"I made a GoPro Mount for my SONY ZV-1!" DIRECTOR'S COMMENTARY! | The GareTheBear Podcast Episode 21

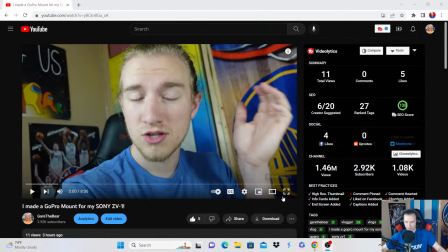as far as making a regular good video, but also make it for search. Okay, so do we want full screen?
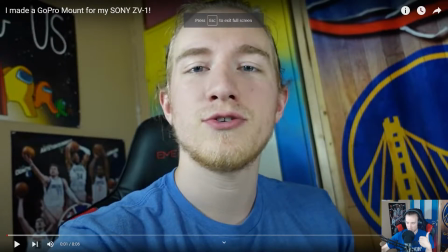So when I make these videos, stop. Easy. I wish it wouldn't, like, autoplay when I adjust it from full or to full screen.
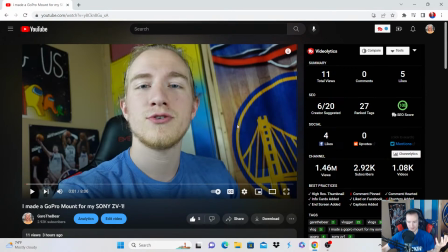So anyway, we're gonna watch this. Do we want to do? I think we should do this screen, because I feel like that is better, because I'm not, like, taking up space on the viewing experience.
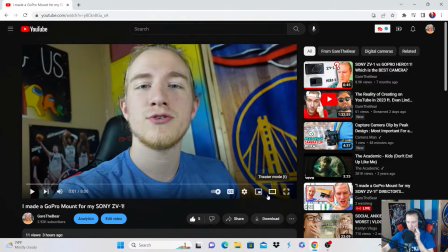Or should we do? We should do. Shoot, no, that's not the wrong one. That's the wrong button. We should do theater mode, because nobody ever does theater mode that I'm aware of.
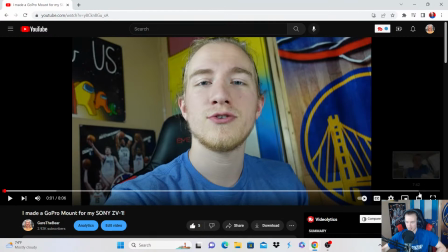I very rarely see this. Although it's because it's kind of funky looking, honestly.
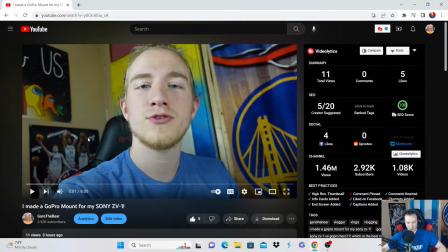I don't know. Either way, let's watch it. Let's watch. A couple of things, like I said, to pay attention to: visual storytelling and sound design. Let's go. I always love to use this.
So when I make these videos, I always love to use this tripod, the Joby GorillaPod 3K Pro Kit.
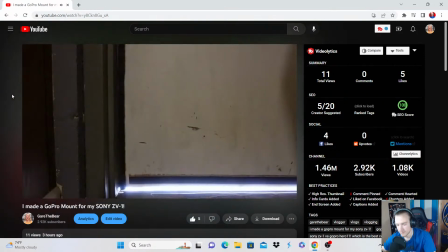The problem is, it's not always the most practical.
Now right there, that like the first 10 seconds of the video,
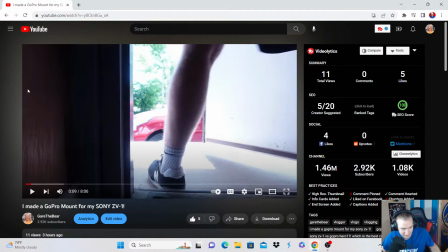something that I was adamant on doing this in this edit was making sure the sound design was peak. And this particular example is something I do regularly anyway, but the transition to another scene, not only is there a visual transition, which really there isn't because it's like, it just cuts,
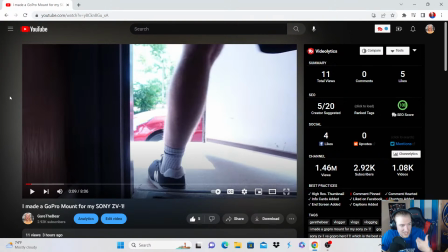but that audio transition is a hint to the viewer like, okay, we're getting ready to get to something else.
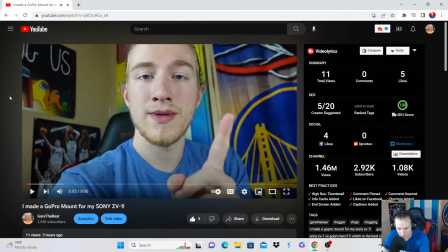So we go back The problem and see here, is, it's not always the most it starts playing.
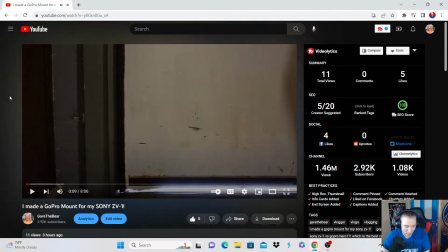Starts playing while that first scene is still happening. The music starts playing, so that hints to you guys as a viewer, hey, we're getting ready to have something else happen, so get ready for it.
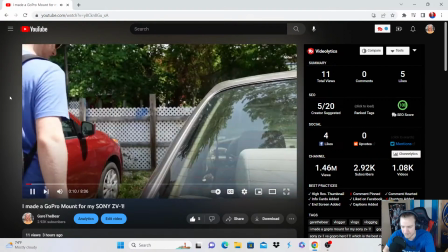And this is kind of like helps to ease you into that other scene. Fun fact, let me show you this. always the most practical.
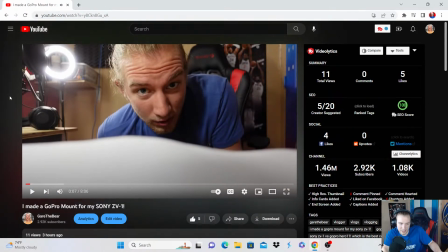So my camera, I had it set up on the floor, and there's like a floor mat right next to that door. So I stepped on that floor mat, and it kind of slipped, and I didn't realize this until I was editing, but it moved, like it bumped the camera. I decided to leave it in there because that's like that gives it that sort of humble, sort of homemade feel to it.
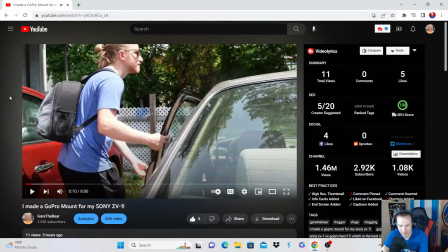See that? It's just like a couple of frames, you can tell. Also, what is I'm like.
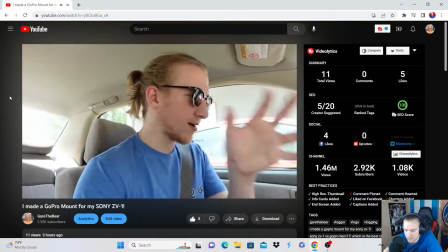So one of the ways I like to use this camera is by setting it up somewhere in the car whenever I am doing just like a talking shot.
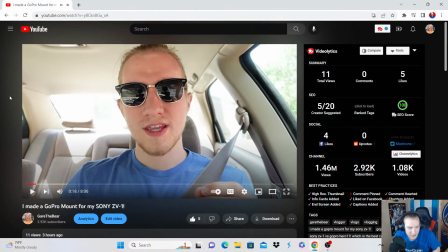So one of the Yeah, I love you guys have seen the video. I love the new shot. I feel like you could spend the entire stream on the first 10 seconds. Dude, I could! Yes! Because that's important. The first 10 seconds is so important to the video. And actually, yeah, it's just so important. There's no way around it.
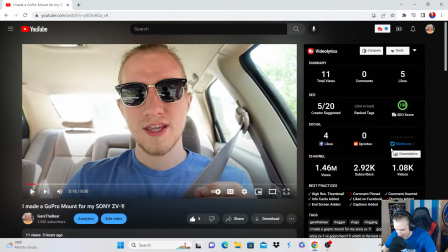What they ought to do for TubeBuddy stuff, see how they have like Twitter mentions? They gotta have threads. Like, I shared this to Threads, so it should show up on there. Because Threads is the new wave, bro.
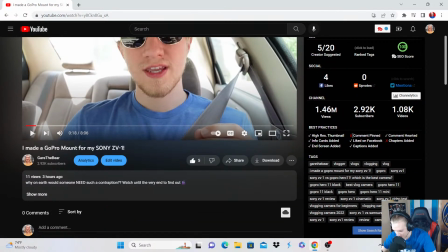I've been obsessed with Threads. Pinned comment, chapters added. I gotta get in the habit of like adding chapters, because like timestamps basically, because like it's valuable.
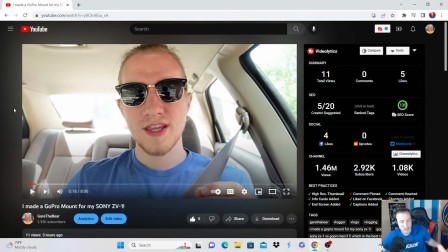People can find something like, and honestly too, you can search for it and it'll pop up like with that particular timestamp.
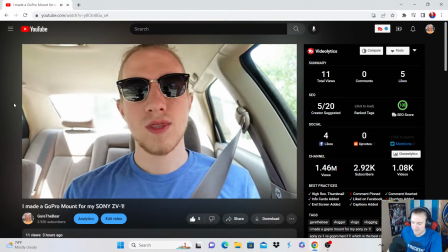Threads, yes sir.
Really one of the only ways I can do that.
But yeah, this is the steering wheel shot, and I want to describe this a little bit to you.
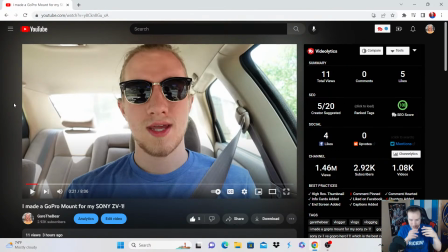So I have the tripod. It's got 3 legs, right? That's why I call it a tripod. It's Twitter without the moral battle. Hey, it's fun. I think it's fun. I'll be sitting there scrolling and like reposting and replying to stuff all the time. But this is kind of a pain to get this shot. Like, it's good, but it takes too long to set up.
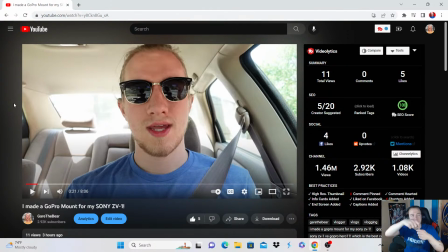So I have to like wrap the back leg around it, and then the other two I gotta wrap in such a way to where the camera doesn't twist in a weird way, so where it doesn't lean. It's kind of hard to get that balance of where it's like tight, while it also is still lined up, good shot.
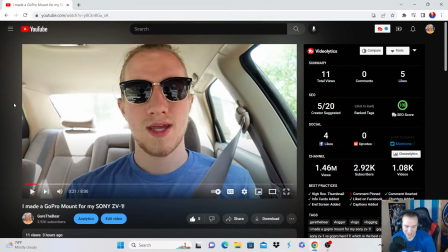So, of course, this dude, Dad, be popping off with the threads, dude. It's you gotta get on it early and just gotta post like crazy, and that's you're gonna get some stuff. I've been getting like a bunch of followers the last 24 hours, so it's super dope. Love all the car content in this video, dude.